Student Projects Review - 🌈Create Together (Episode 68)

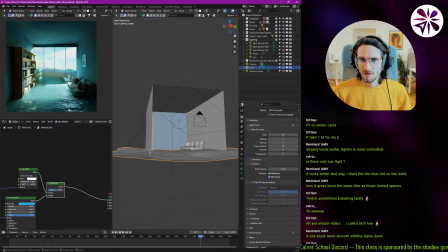(47:16)
Okay, so let's keep it like this. The diffuse is gone.
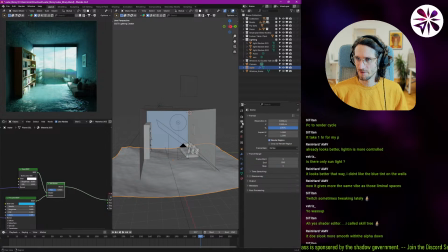(47:21)
We're gonna keep the refractive stuff here, but that also means we need way more samples. In rendering, we probably need more, like, to like really get it clean, we probably need like 4,000. And usually also the denoise doesn't do a good job with
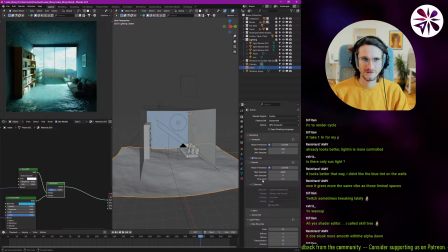(47:40)
this stuff, so I'm just going to disable the denoise and just have like a slightly noisy image. Let's actually start with 2,000. Okay, and I'm also feeling it's a little bit unbalanced on the top, so if we
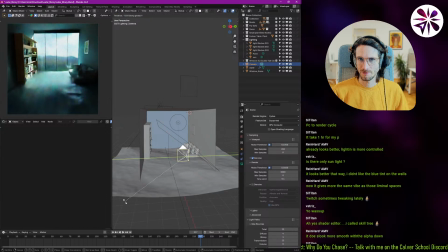(47:59)
rotate the view down a little bit to like balance it out. I think that's better.
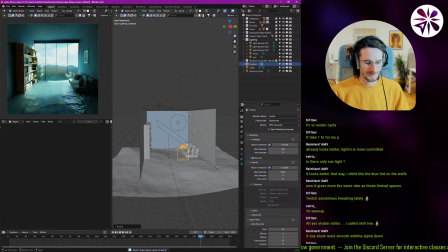(48:19)
V2. Okay, let's render a frame of this.
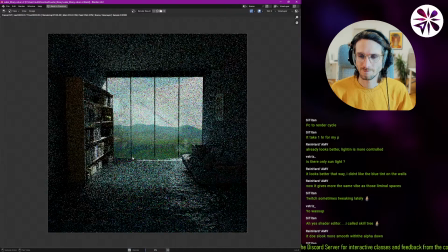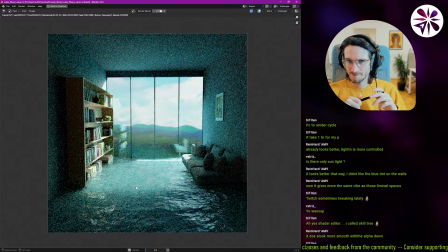Now we're cooking. It's cooking time.
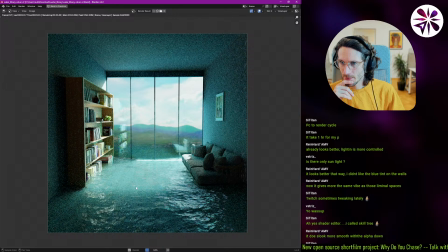Oh, we do get these like patterns here. They are actual caustics from the water, I think.
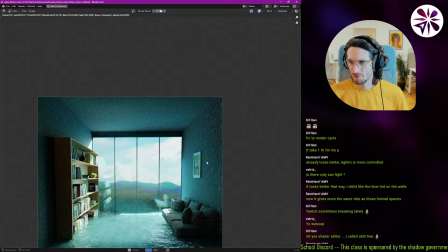(49:01)
They're pretty distracting.
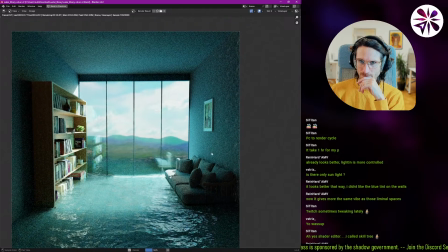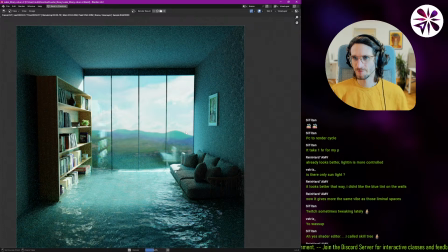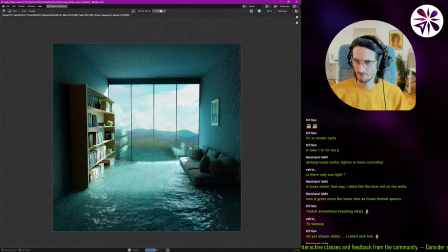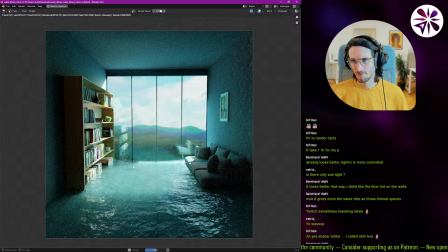Negative light is, I think it's working. Definitely puts the focus more in this direction here. Yeah. Rebubble, do you have any
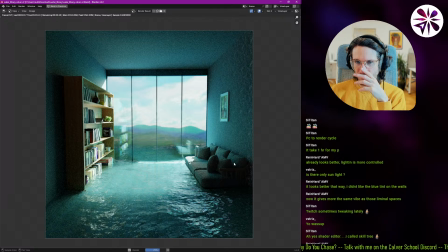(49:43)
other questions about this? Like you already said, you liked the direction. I think I also like it, but there's a lot of like small details that I would fix and improve. But I think you can take it from here, right?
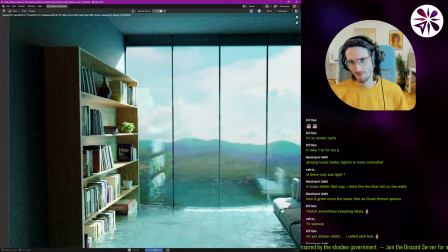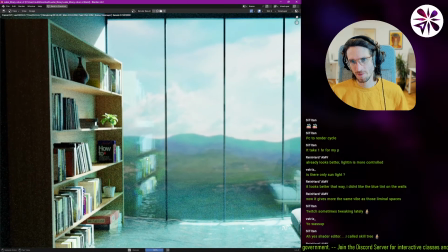(50:03)
The reflection is pretty nice of the bookshelf.
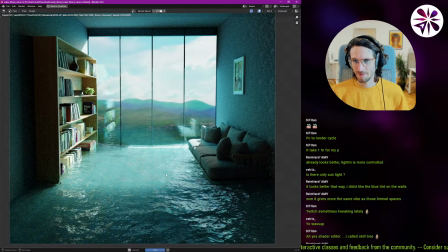(50:10)
Yeah. I think it would be nice if there was like something floating, maybe even here in the focus point.
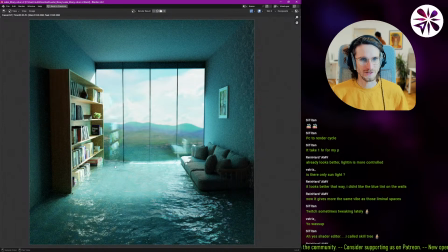(50:17)
Or maybe a book. I think that could actually add a lot to have.
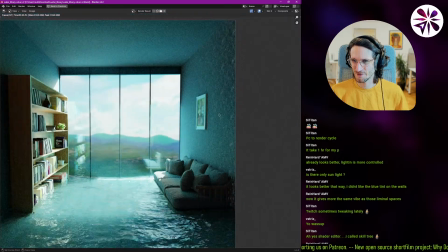(50:22)
Okay, yeah, these these patterns here are pretty strange. I think it's the caustics. Are they?
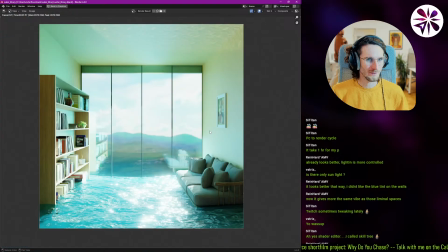(50:31)
Did you have that in the old render too? Oh, you did.
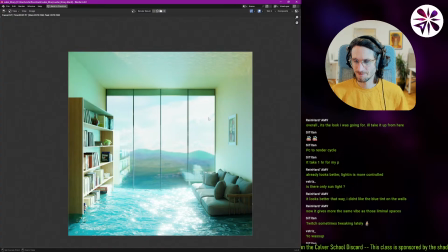(50:39)
What is this from? I'm not. I can only imagine it being from the caustics. Oh, well, it's the look I was going for.
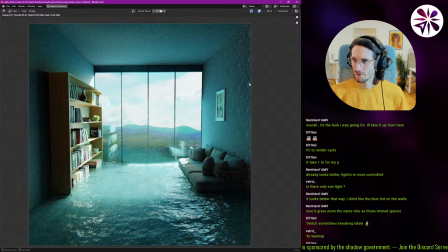(50:48)
I'll take it from here. Okay, cool. Yeah, so I'm not sure how this is probably caustics, but I'm not super sure.
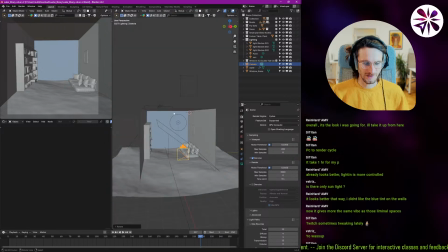(50:55)
Okay, so this is nice. Let me actually just like try to add that picture, see if it adds anything,
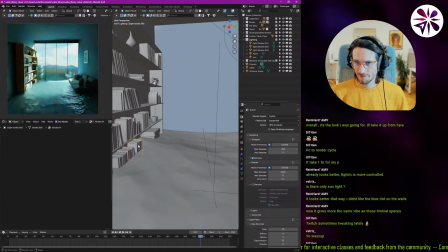(51:01)
because I think like having a little focus point like that could be pretty nice.
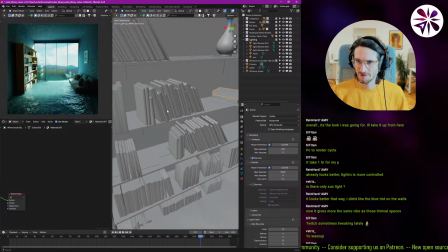(51:10)
Any of these books singular? Yeah, this one is singular. Alright, let me just take the bottom one.
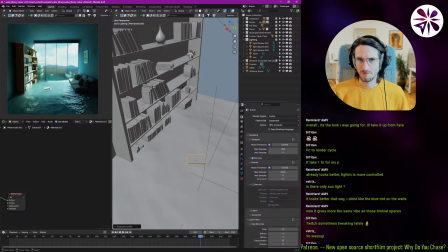(51:19)
It's here in the water.